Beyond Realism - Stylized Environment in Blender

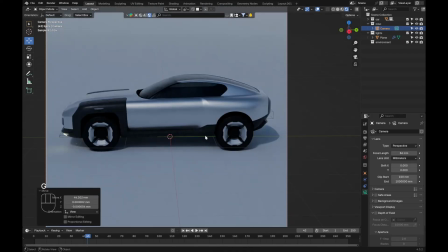248s
But usually higher gives better results, up to a certain extent, of course.
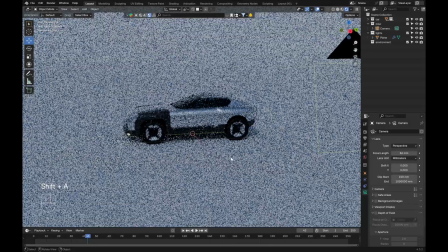255s
And now for the environment, what I want is something super punchy, yet very simple.
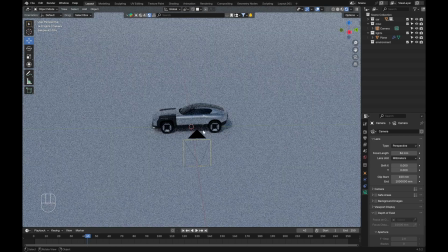261s
So what I would say is, are the main ingredients, is that you have a studio floor like this.
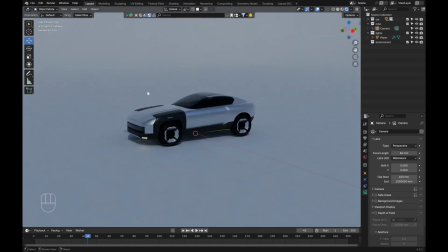267s
This allows you to project some kind of patterns or textures. And also, if you're going to use some strong area light, that you can reduce the spread to create some really cool graphic patterns on there.
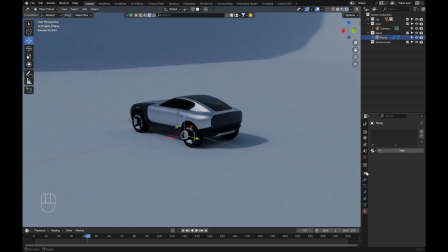279s
So that's very important to not use the shadow catcher option unless you really want the transparent background.
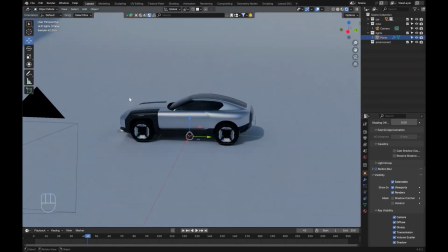287s
I would also say that the next thing is going to be some kind of simple background element that's not distracting, that we can repeat. And I don't want to say abstract, but It could be just some kind of pillars or some very simple things.
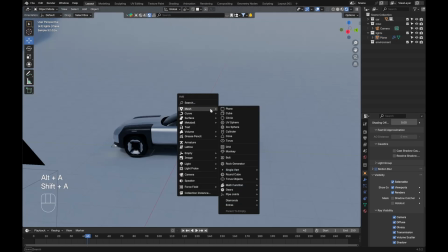302s
Here, I'm going to use some kind of triangular pillars.
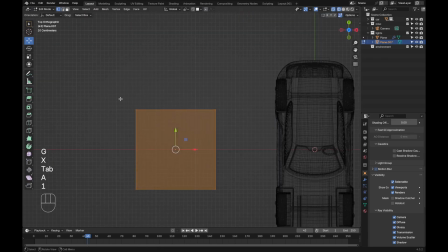305s
I'm just going to add a plane, go in edit mode, move it to the side, and then these guys merge at center to create some triangle. It's perfect.
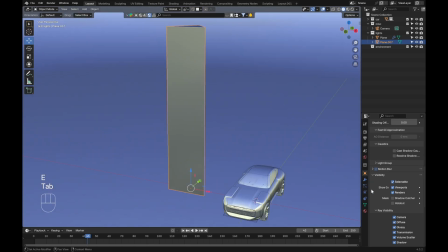317s
And we'll just extrude it like this. We can add a bevel modifier now as well.
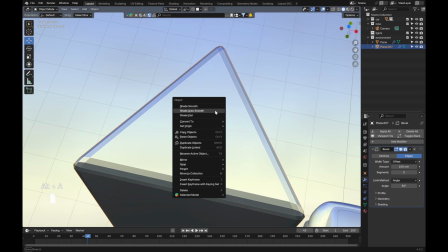326s
And let me move those two objects into the environment collection, just so we make sure that it's nice and tidy.
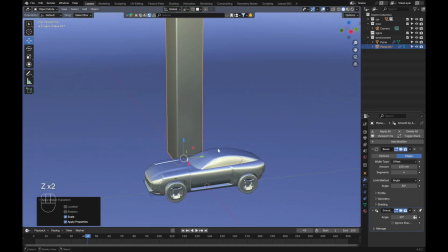335s
Here, that's good. Looking good for me. Let's play with the materials now.
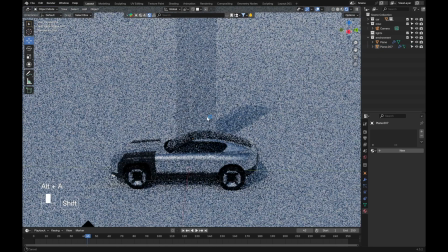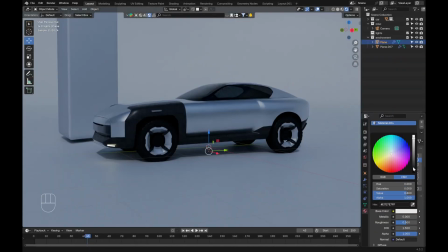346s
So one cool trick is to color the floor. I know a lot of people keep it either at some kind of dark or neutral color.
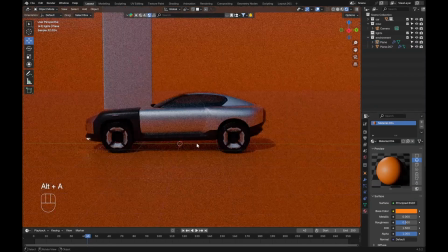355s
I like to play with colors here, just because then you get some really nice bounce lights on there, which really punch your shots.
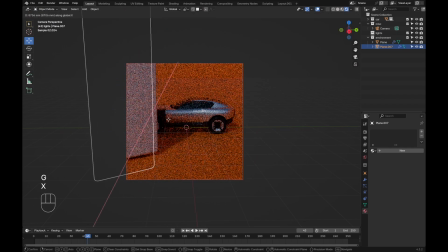364s
So if I go in camera view, because that's quite important to work most of the time in camera view, especially if you have a specific angle that you need. In my case, I don't, but I'm going to use this view as my main view.
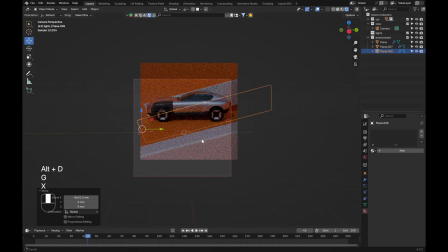377s
So I'm going to start placing the pillars around, duplicating them with Alt-D.
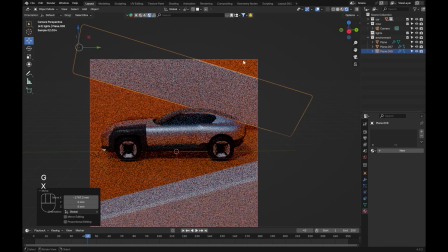385s
I just want to kind of block out the shot, figure out the composition that I like.
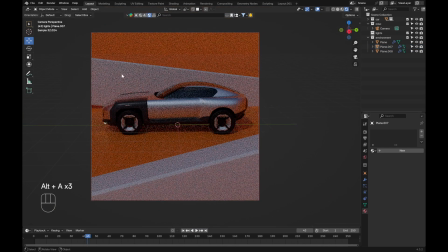390s
So right here, I like to have something close to the camera that builds up some depth, especially when we're going to add some depth of field.
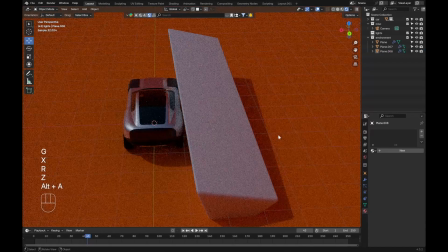398s
And I would not recommend placing an object super close to the car, like here, because it really is going to kind of suffocate the car or the object.
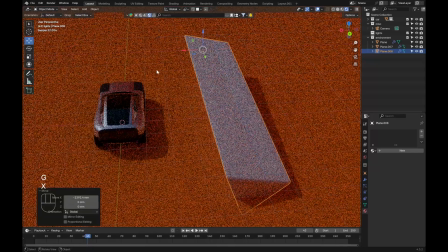407s
So always leave some breathing room for your subject.
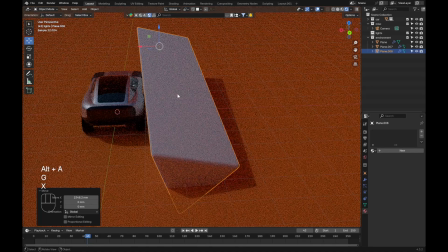410s
Especially that here, maybe it would have been looking fine, but then as soon as you move a little bit, it's going to look horrible.
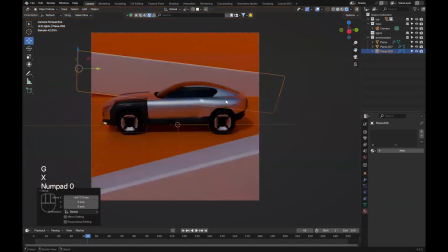418s
So I would say, let's keep it at a distance.
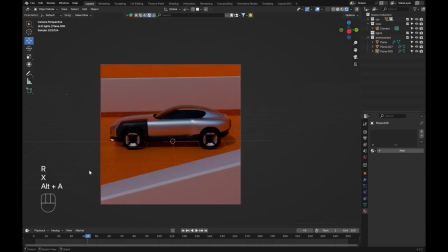423s
I'm just going to try to play with some diagonals, some lines for here.
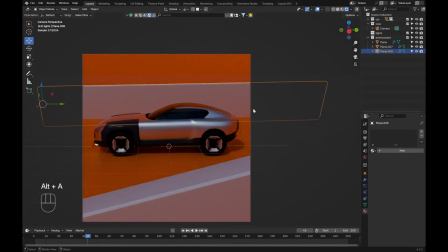430s
Cool, like this. And I'm really not trying to have a specific, I don't have a specific idea in mind.
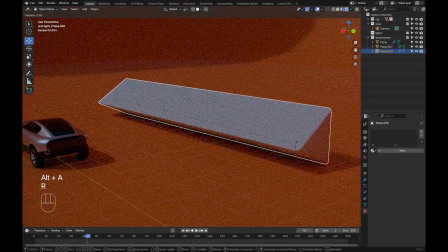440s
I'm really just going with the flow, seeing what comes, and be welcome to the happy accidents.
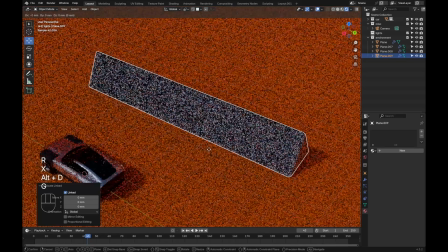448s
So let's just add a third one.
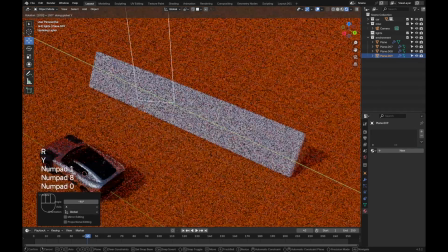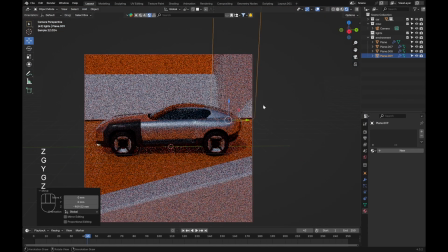This guy could put a bit like this, or in the other direction.